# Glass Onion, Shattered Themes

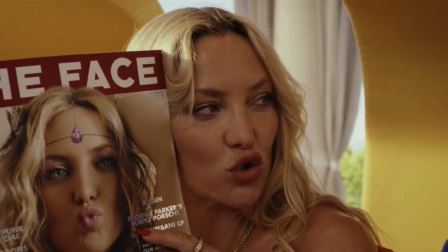There was a time, back when I was the one on magazines. He was nobody. He was this little thing in my hand.
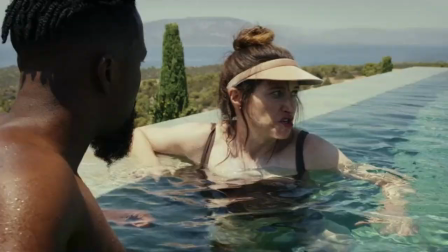I preferred that.
Of these, Claire and Lionel's conversation is left until story 2,
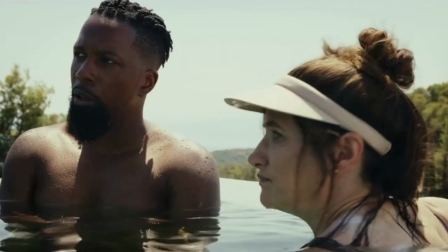because Blanc couldn't hear them from where he was, and he's so bad at snooping they could tell he was trying to listen to them.
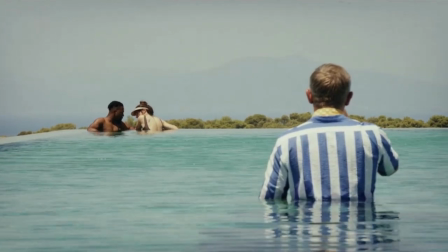This is an example of information that didn't need to be left until later,
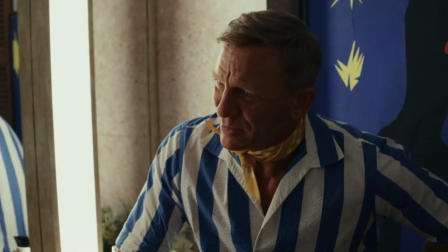but it was for the sake of an unrelated subversion.
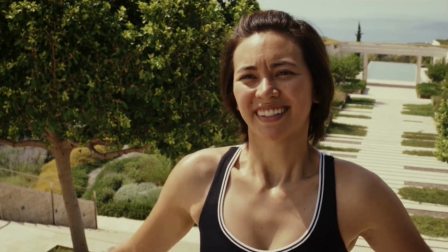We also get this from Peg.
When he goes to his room, just follow him and then just do it.
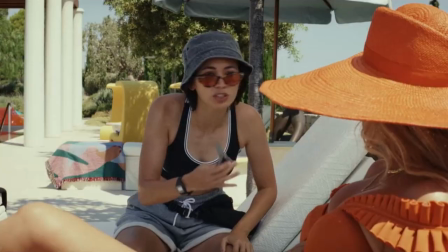I will take care of him.
The lack of context and the random knife gestures makes this appear threatening.
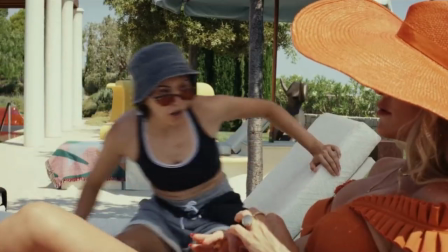When you find out what Peg is referring to, the lines make more sense, but the knife still doesn't.
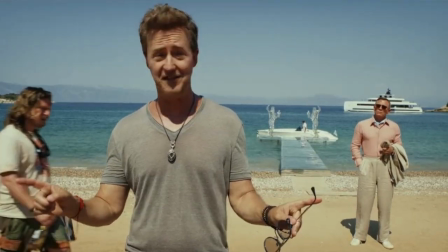My guess? This is a really badly implemented red herring.
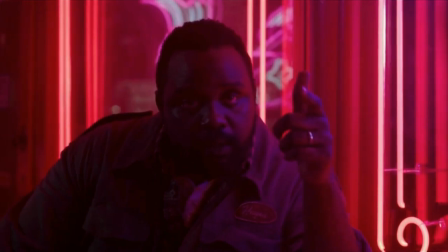We also, once again, get some really bad editing.
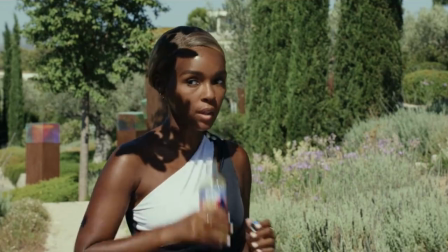After Helen walks to the pool with Whiskey, she walks off.
Really?
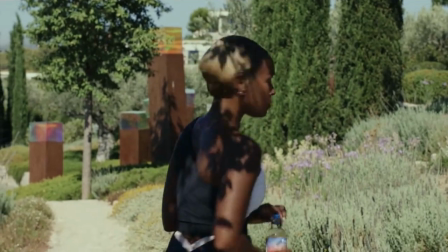For context, after Whiskey walks with Helen to the pool, Birdie arrives to see Whiskey swimming.
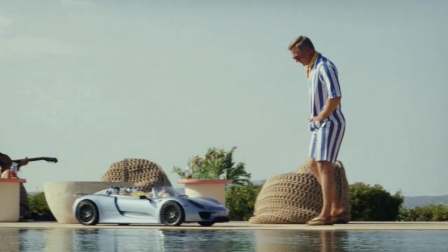Blanc arrives and walks over to Miles at about the same time as Whiskey.
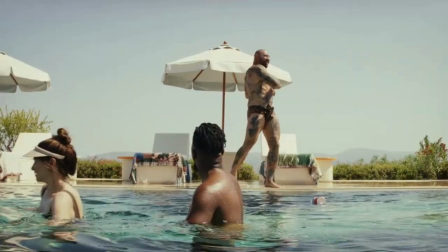Duke makes the pancake comment. Then he gets out of the pool and fires his gun.
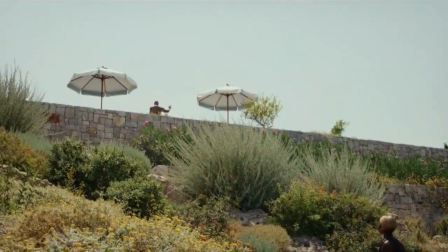Really?
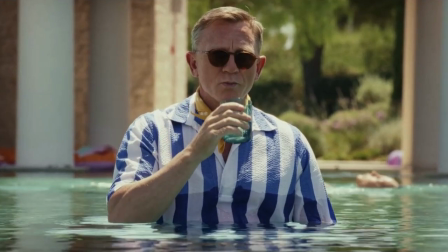All of this happens between the seemingly contiguous shots of Helen turning away from the pool and walking down the path.
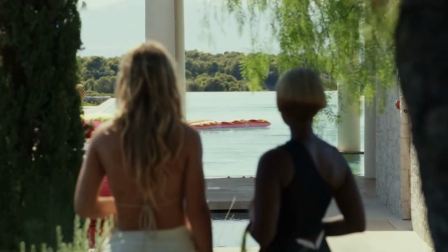From the way she looks up, she also appears to have teleported in the opposite direction and down the hill.
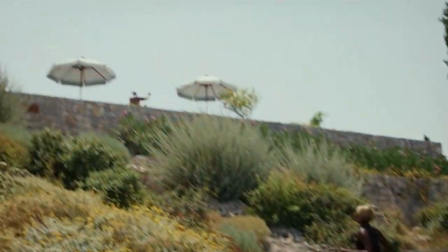Seriously, what is this editing? Bloody hell, film.
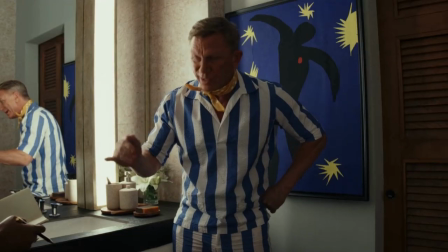In story 2, we cut to Blanc and Helen discussing what she heard regards Claire and Lionel.
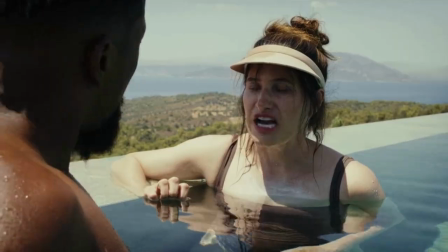Interesting stuff about Whiskey and motives for both Lionel and Claire. They bet the farm and will both be ruined, along with Miles if he fails.
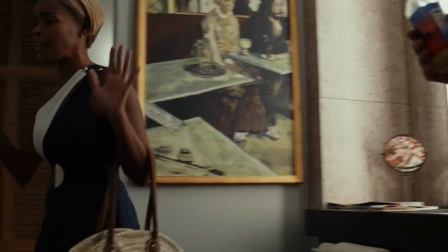They need to protect him at all costs.
We need to find opportunities. It's time to push.
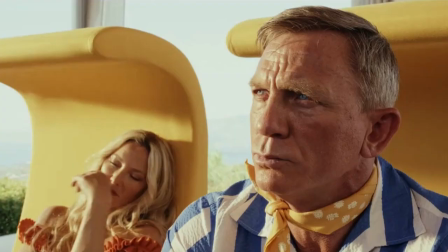We're not pushing anything right now.
Helen ends up being right, because Blanc isn't very good at this whole detective thing.
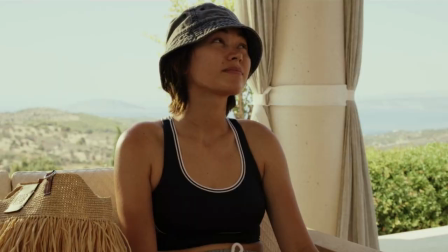Blanc joins Miles, Birdie, and Peg.
Is that a fax machine?
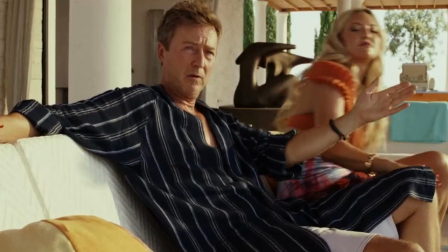Miles doesn't even have a phone. I have one number. Goes to all my fax machines all over the world.
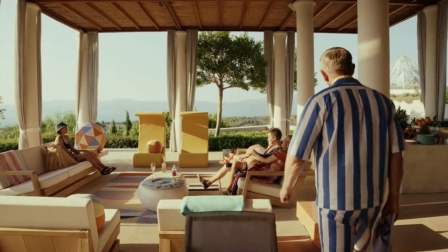That's two very, very important bits of information that have just been given,
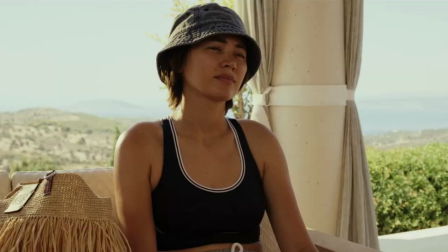and so casually you'd be forgiven for not remembering.
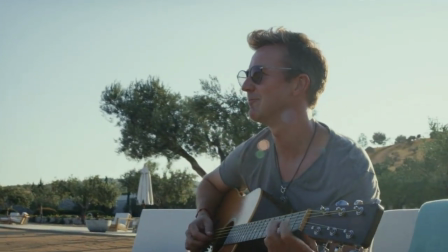For now, I'll say the idea of Miles, the owner of a massive tech company,
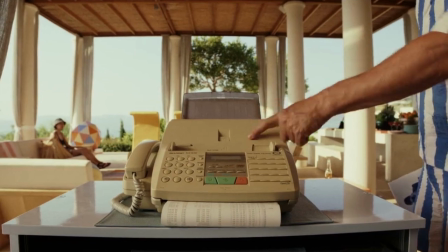not owning a mobile phone and only using a fax machine, is insane.
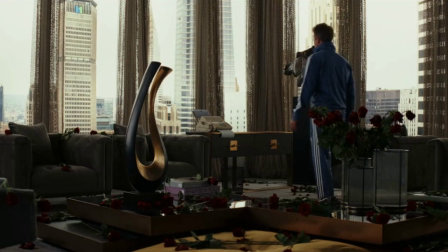Even more so,
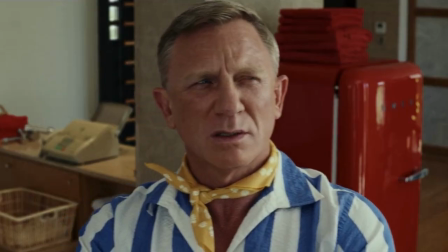the idea he has many fax machines around the world and everything gets faxed to all of them at once.
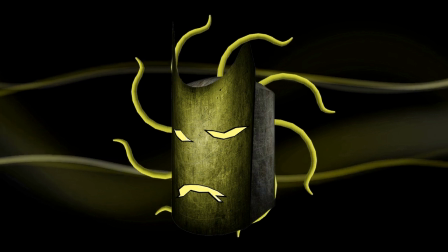Does that include sensitive documents? Surely that's a security risk.
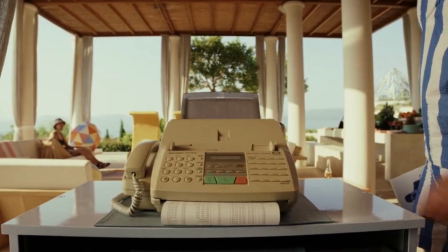Like I said, this is important information for later, and that's all it is. World building and believability be damned. Blanc asks, What first drew you all together?
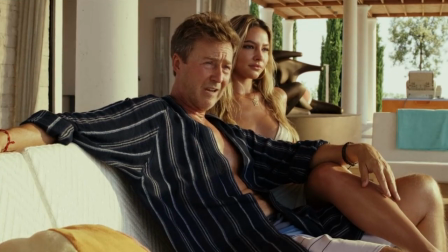Disruptors recognize each other.
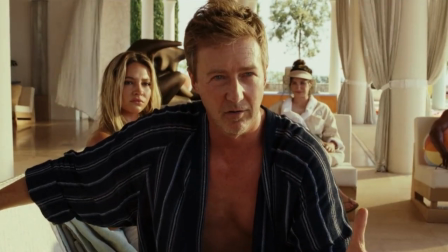Blanc asks what a disruptor is, and Miles gives a long speech which amounts to people that change things.
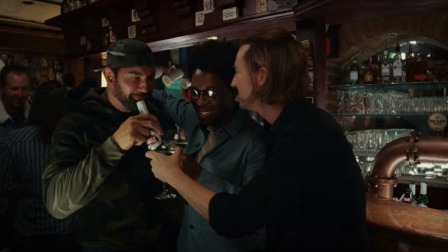If you want to shake things up, you start with something small. Everybody gets excited because you're busting up something that everyone wanted broken in the first place.
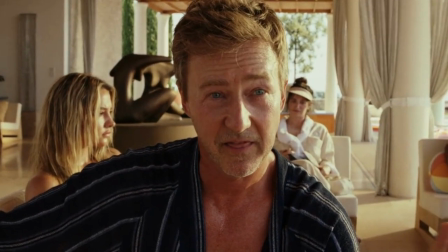Are you willing to break the thing that nobody wants you to break? They're going to tell you to
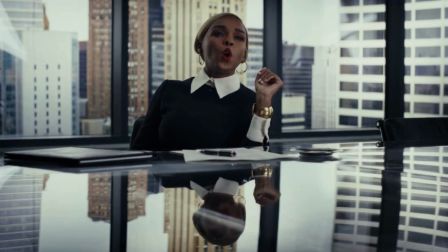stop. Even your partner will say, you need to stop.
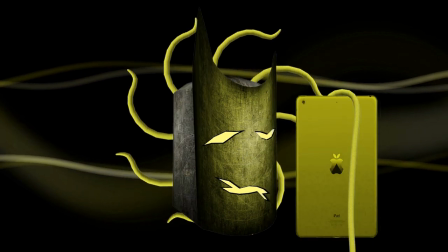A quick Google tells us that disruption theory is all about invigorating a stagnant marketplace with fresh innovations.
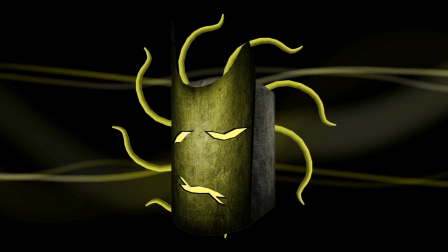The way Miles describes it, you'd think he was talking about a revolution, but in reality it's just another marketing ploy.